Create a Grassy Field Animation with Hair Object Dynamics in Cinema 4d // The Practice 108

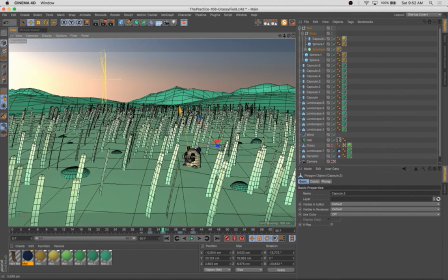12:42 Now, thinking about it, I wish I'd kind of done this after the fact, but I could have had him animate a little bit more dramatically, maybe had his head most of the way poked down and had his head poke further back up, so he was sort of hiding a little bit more, but oh well, hindsight's 20/20.
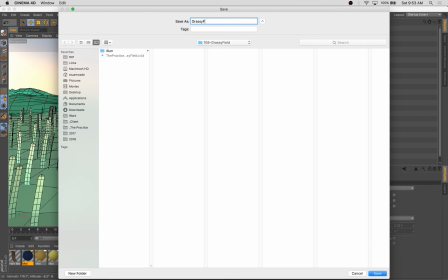13:00 So I'm pretty much ready.
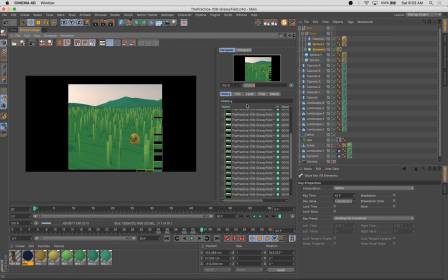13:02 Now I'm just going to set up my rendering to save in a certain folder, and boom, there's my output.
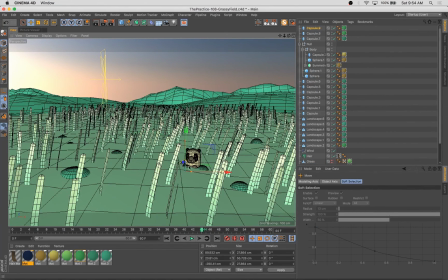13:13 Actually, I lied. We're going to add just a few more details around this little rodent creature.
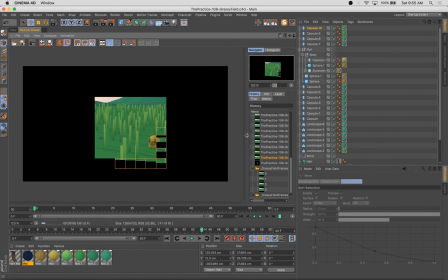13:21 And then we're going to render our frames.
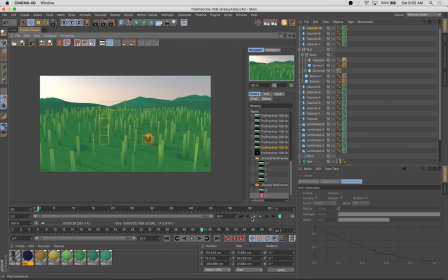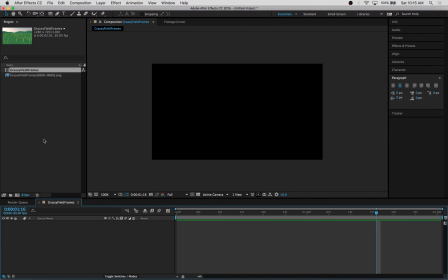13:30 So I'll spare you that part of the process. Skip through all that.
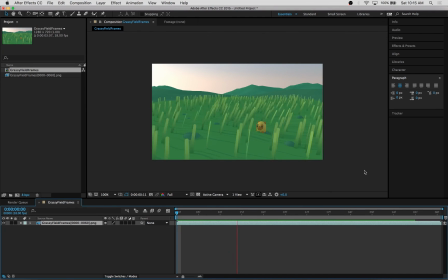13:35 Now we've got our frames in After Effects.
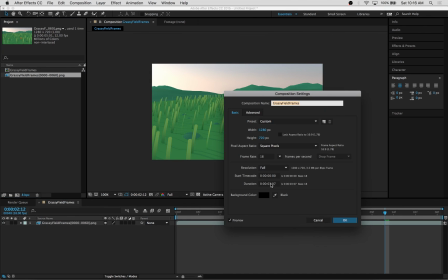13:38 And what happens is the grass stands straight up and down before it starts flopping over naturally.
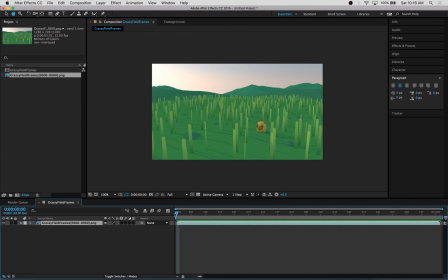13:45 And I'm just going to cut that segment of frames out of the animation, because ultimately we're going to be making a looping GIF here. So I adjust the timeline and crop a certain number of frames out. And I'm just sort of looping the video here
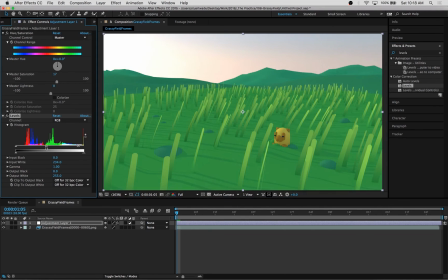14:02 to get to a state where the looping of the grass is somewhat natural and feels okay.
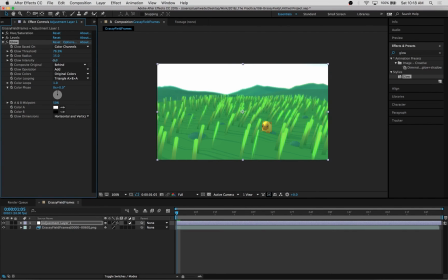14:10 And so, done that, comfortable with how this thing loops. It's not a perfect seamless loop, but it's pretty close. It's much better than the drastic change that would have happened if we started from the true first frame, which had the grass standing like straight up and down. So we adjust that. We get that looking pretty good, pretty close.
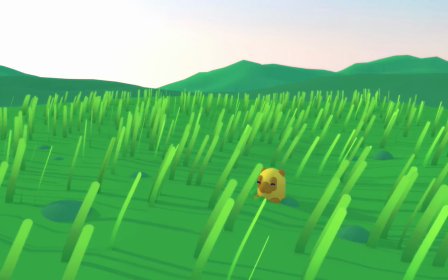14:28 We add some post effects, and that brings us to our final little animated GIF here.
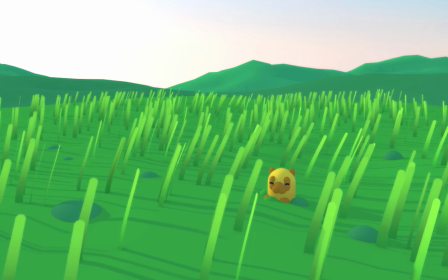14:35 If you like this video, if you found it useful, please hit thumbs up and subscribe.
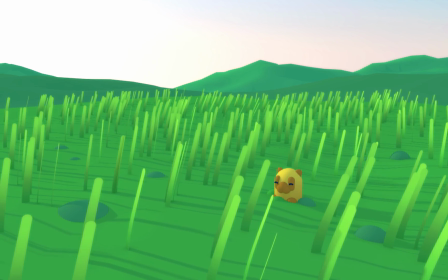14:40 If you have any further questions, don't hesitate to ask one in the comments below.
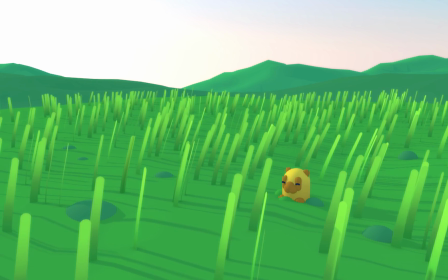14:43 If you want to keep up with me and the work that I'm doing, hit me up on Instagram at DLGNCE.
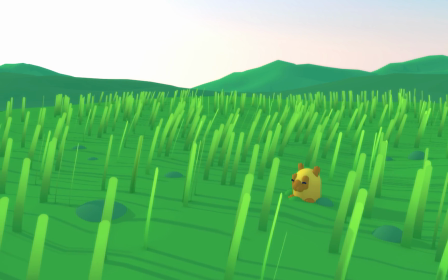14:49 And I thank you very much for stopping by and hanging out with us this week, and we will see you next Tuesday.
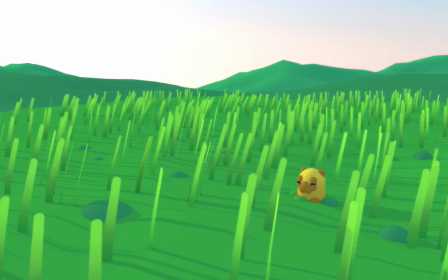14:55 See ya!